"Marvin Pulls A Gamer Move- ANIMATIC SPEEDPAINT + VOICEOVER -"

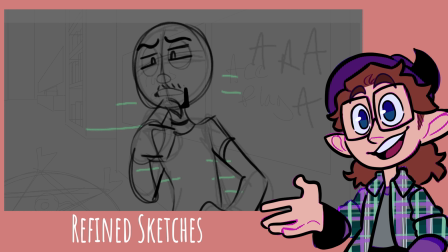4:08 This is also around the time I took all these frames and put them into After Effects.
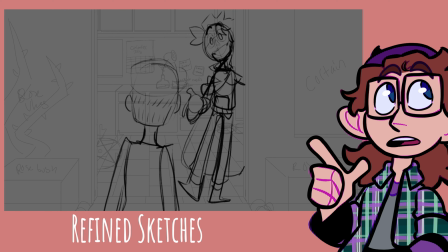4:13 And then once in After Effects, I'll mess with how long I want the frames to last and match it up to the audio.
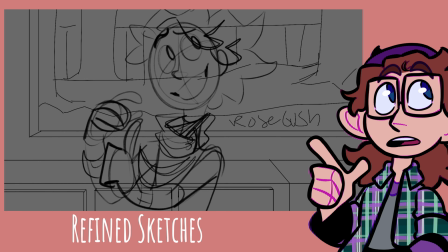4:20 After that, I'll go back to Procreate and either add or fix frames.
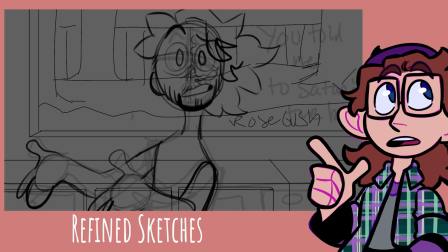4:25 Then I finish up with sketching the characters, and I sticked
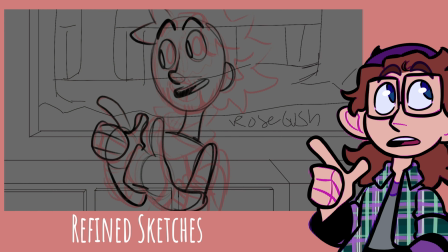4:31 with the design I used for Chase and Nancy for this animatic. But for Marvin,
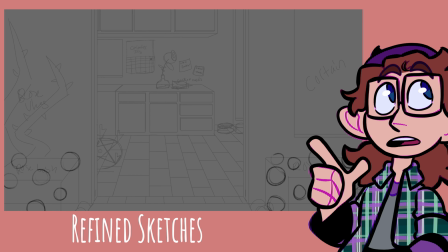4:36 because he's at his house, I drew him wearing a more comfy Ace of Spades sweater with his blue button-up shirt poking out. Oh, and with the original TikTok that this is based off of, the pentagram was just a regular pentagram.
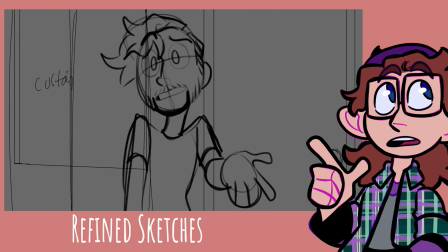4:51 But for this animatic, since it's supposed to summon Auntie,
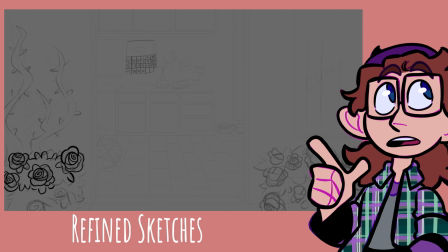4:55 I had 5 knives stabbing at the 5 star points, and a little Sam septic in the middle. And another detail I added to the first background is drawing a food and water bowl that Rufus would eat out of.
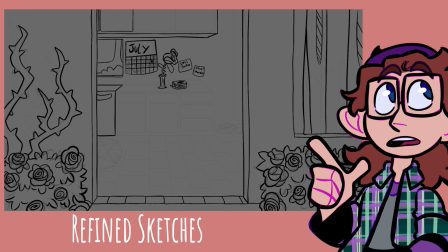5:09 And finally, the refined sketches were finished.
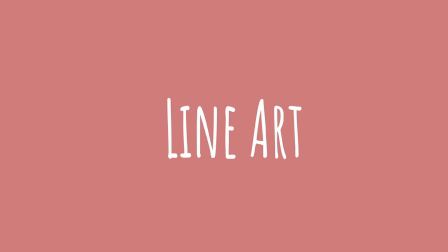5:14 And after getting the refined sketches finished and finalized, and finalizing the timing on After Effects, I started working on the line art.
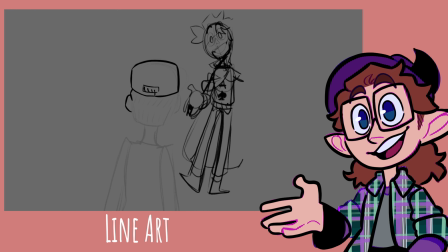5:23 With line art, I'm just redrawing lines, so this part didn't take too long to do.
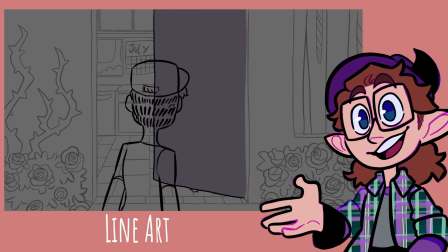5:28 And there's not really much to talk about for this part. But I guess how I make sure the line art looks just as good as the
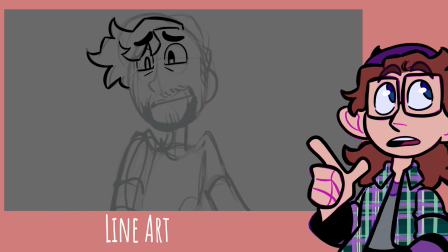5:36 sketch is by lowering the opacity for the sketch layer as low as possible. So when I start working on the line art, it can be seen way more easily than the sketch layer, allowing me to find any mistakes and fix them. That way I don't run into the problem of the sketch layer looking better than the line art later.
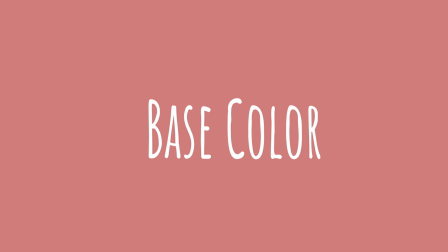5:57 Once the line art is finished, I went on to adding the base color.
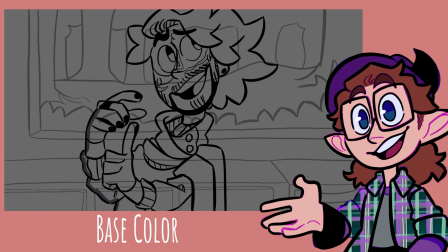6:01 The base colors took the longest, mostly because of trying to figure out the color palette for the background.
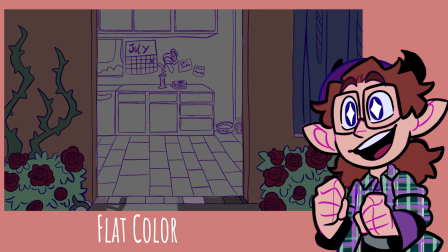6:08 And as inspiration for the background colors, I used a color palette for an older art piece of mine,
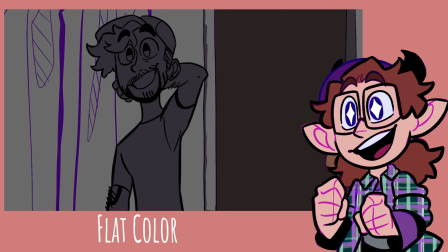6:14 in which I drew Jackie sleeping against Marvin on their couch, while Marvin plays Animal Crossing.
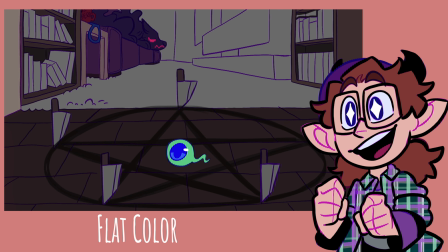6:20 And just to kind of show how this animatic and the art piece happen in the same place.
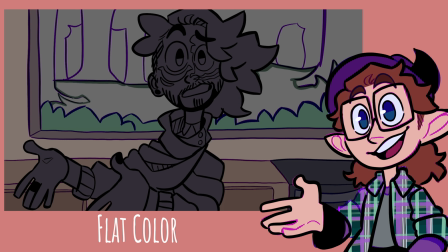6:26 So I ended up using the same color palettes between the two.
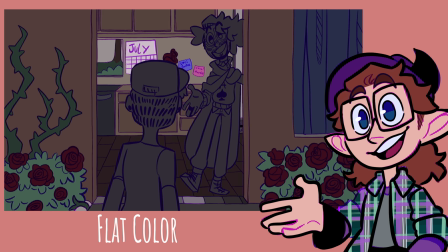6:29 And to kind of go again with the background, the reason why I chose to have the rose bushes,
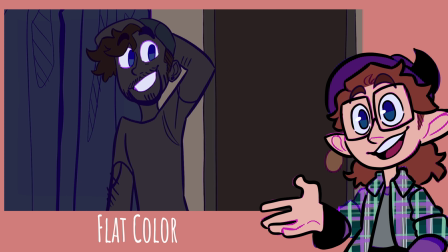6:36 he looks after, and so it can kind of match his whole magician aesthetic.
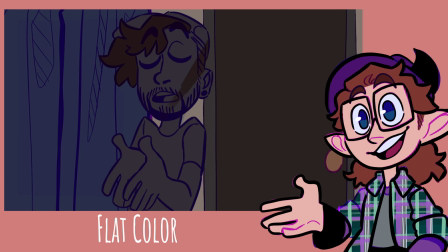6:42 And maybe that's something he and Jackie will do, just keep around these little succulent plants to liven up the place.
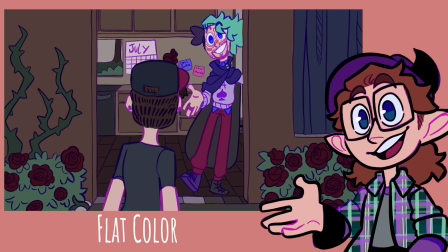6:49 Though they'll probably have to keep them up high on counters just to make sure Rufus or Marvin's will-o-wisps don't accidentally knock them down.
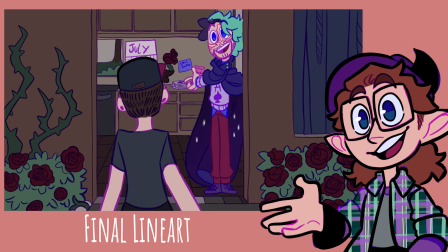6:57 And the next up is the final line art. Because if I do a line art, I add in another layer of liner to make the character pop out,
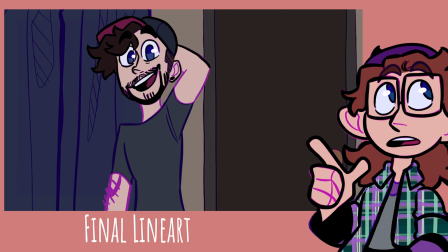7:06 while also making sure those purple details can be seen.
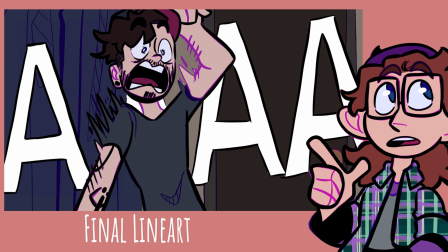7:10 And this part is just a bunch of tedious work, so good, not a lot to talk about for it.
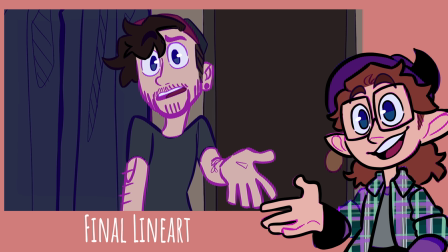7:16 But oh yeah, so I'll add in the second layer of liner for the character.
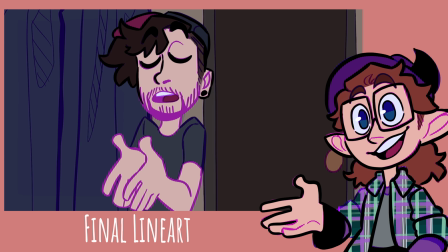7:20 But I don't do that for the background, and just leave the first layer for the background,
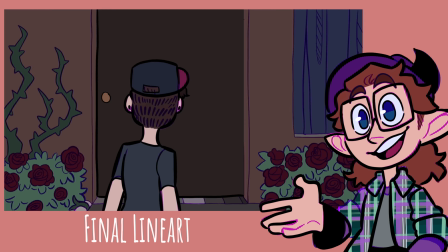7:26 for the line art of the background on overlay, which allows the character to pop out.
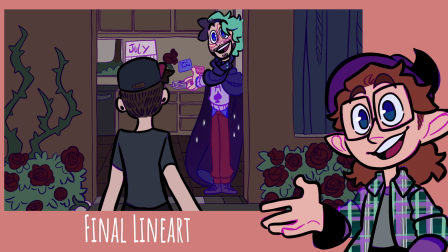7:32 And one thing I did wish I did was to put in a white layer above the
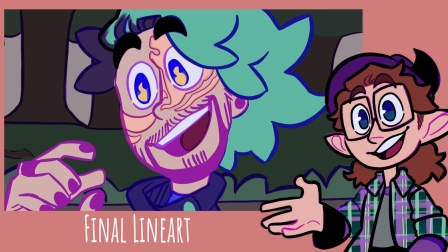7:37 background and lower the opacity to try and make the characters pop out even more. But I'm still pretty happy with how this turned out. And now the last thing I did for the frames in Procreate is shading.
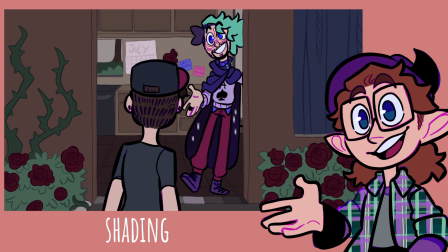7:50 Shading is also a pretty quick process when I'm working on animatics.
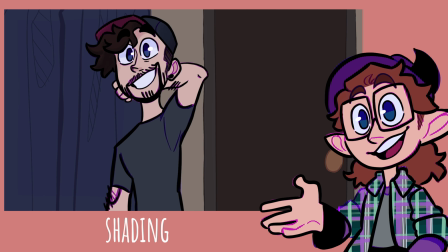7:54 I only use one overlay layer mode and a dark purple, which allows me to get all the shading done in one go. And then for a shorter animatic like this, I had all the frames on one Procreate file.
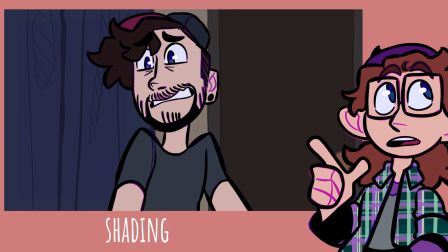8:08 So I just worked on Chase, then went to Marvin, then finally Auntie.